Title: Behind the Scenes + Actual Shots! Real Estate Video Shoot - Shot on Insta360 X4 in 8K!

It's gonna be pretty interesting because we have a ton of tree coverage and the sun is behind the house. So it's gonna be a little bit harder to shoot, or at least to make it look good. See what we can do.
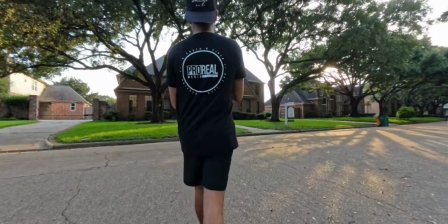All right, moving on to the outside.
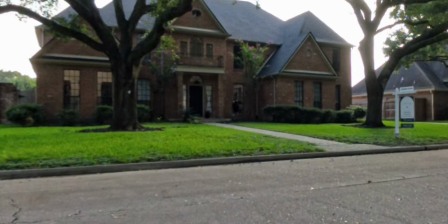I was about to get started and take my first shot, but as you can see, kind of hard to tell, but I'm moving the security sign that's usually in front of homes.
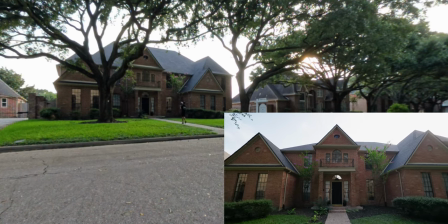Just makes it look a lot better if you remove that, a little bit cleaner. And since I'm walking back, I'm just gonna get a shot of that same time.
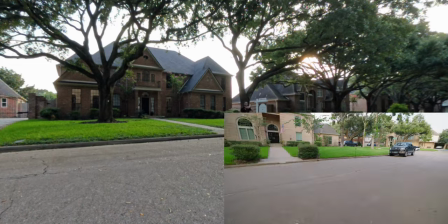So walking backwards, I feel like gives you some of the best or some of the smoothest shots versus walking forward, in my opinion.
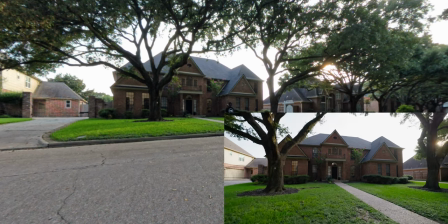That's why I redo some shots. You know, if I walk forward and then I walk backwards, do it again, as you'll see in some of these examples.
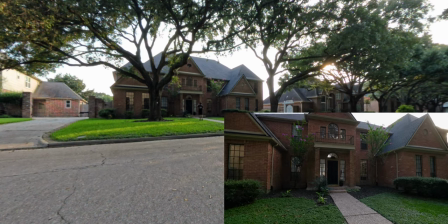That way I just have options if one turns out better than the other. And in this case, I didn't notice that someone walked by, so I totally missed that.
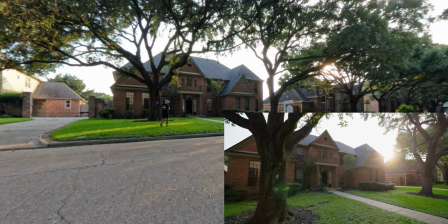One of the good things about having backlit situations like this, while it's not the best for the front of a home, is you get really interesting, more interesting visuals with sun flares.
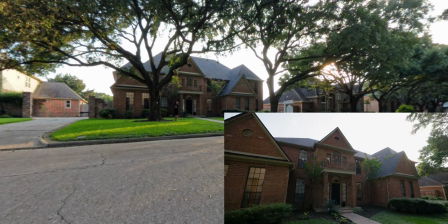I'm a sucker for sun flares and I love shooting everything backlit for all other types of video work.
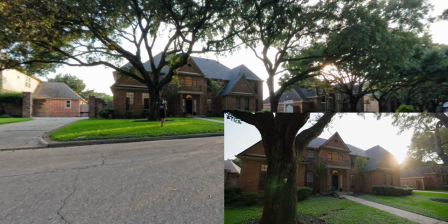Just makes it look a lot better. And yeah, I really like this, the effect that it gives it.
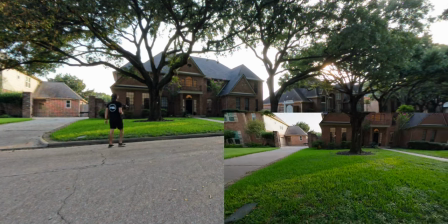Just makes it look more of like a film, not just like a regular video shot. But getting any interesting shot I can see.
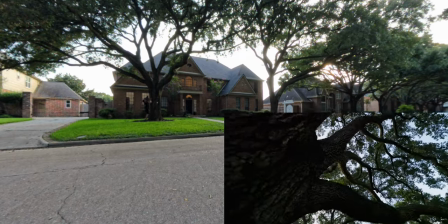So there's big trees in the front yard, so I'm gonna highlight that.
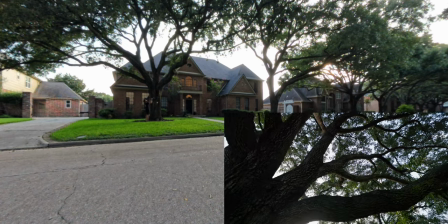That might be something cool to show in the video. Again, make it look less like a real estate video, more of a complete film type of thing.
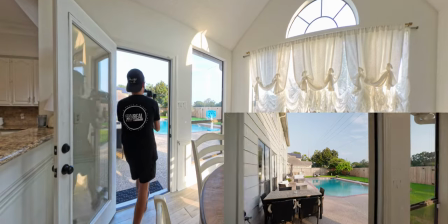Always wanna go for that. So now moving on to the backyard, I exposed for the backyard shot.
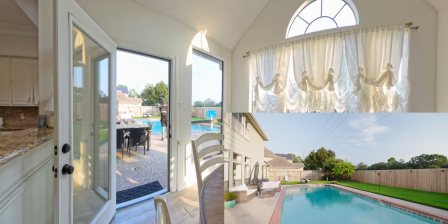So I exposed for this frame that you're seeing right now and just started inside,
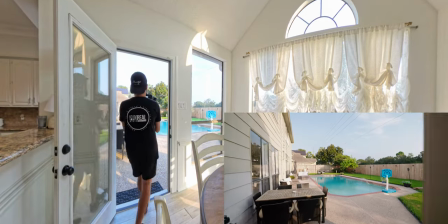showcasing what it's like to walk out there and kind of redoing it again just to get a bit of a different perspective,
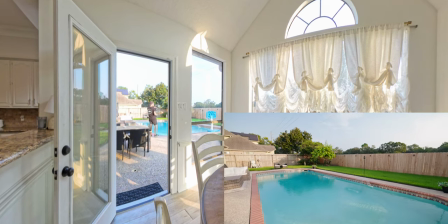doing a little bit of a pan to it, and then, you know, if we use it, great, if not, whatever.
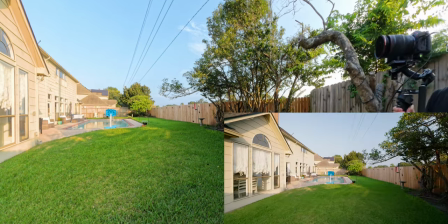But again, following my formula, straight on shots and corner shots, just, you know, it's so simple that way.
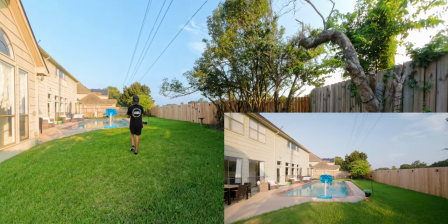You know, don't overthink it. It's really easy, in my opinion, you know, especially when I'm first starting out, I was like, I don't know what to do.
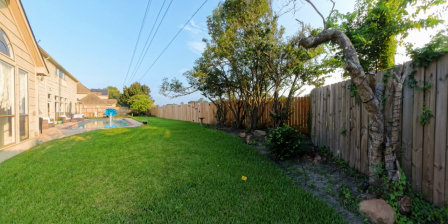What shots do I get? And it's like corner shots and straight on shots with a little bit of revealing and pan movement just makes it look really good, in my opinion.
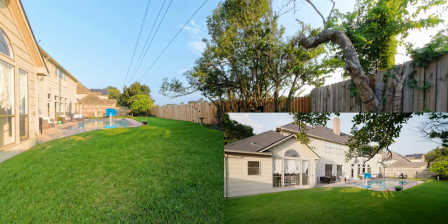Can't go wrong with it. I always get behind things, like in this case, behind the tree, behind the branches to reveal certain things.
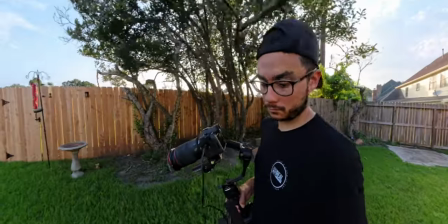Anytime I can add foreground elements, again, makes it more interesting. Insta360 X4 has been great so far.
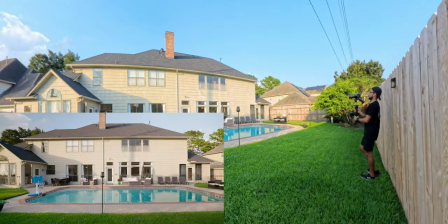I love that it's like really easy to do this. I'm not even checking the shots whatsoever.
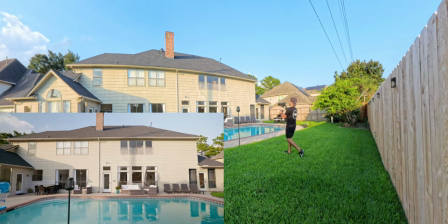I'm just picking it up, putting it by me, and moving on. head-on shot revealing it. Pool in the foreground looks really cool. Kind of the best angle that I can get showcasing the whole back of the home.
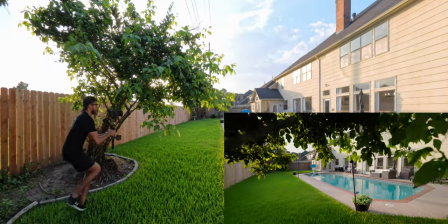And then just moving on over here, again, revealing stuff makes it more interesting.
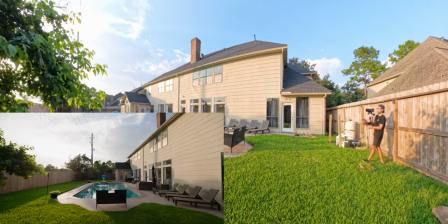And just whatever looks good composition-wise. You know, outside, I will go to pan, not just pan only,
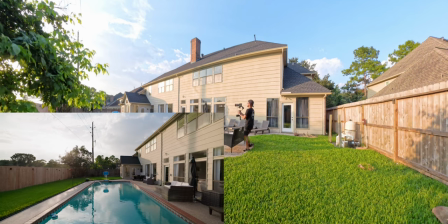but the other one, where you can also look up and down with your verticals, and so I'm not worried about that so much.
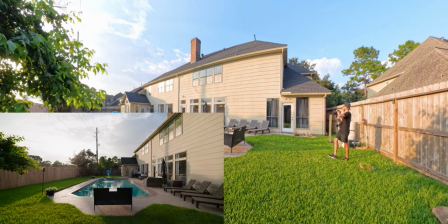And again, reversing that shot probably looks a lot better.
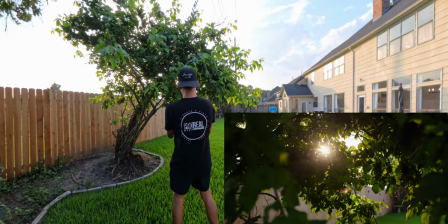One of my favorite shots, funny enough, but again, this is why backlit sun flare stuff looks so interesting.
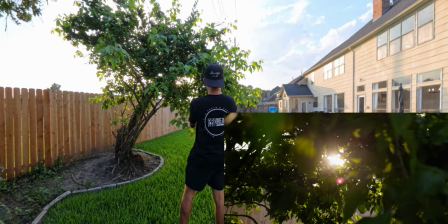Shots like this are really good B-roll shots to have either at the beginning of the video for title stuff, just to,
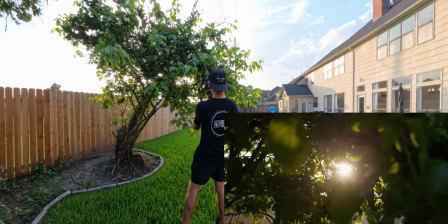again, break up those wide shots and not just be all regular real estate shots,
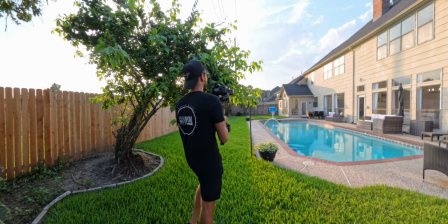in my opinion, just adds more to it. Drone shots are tricky for a property like this because it's just all tree coverage, so you gotta be really careful. I'm gonna try a little bit of some artsy shots under the trees, and then of course get your standard over the tree shots.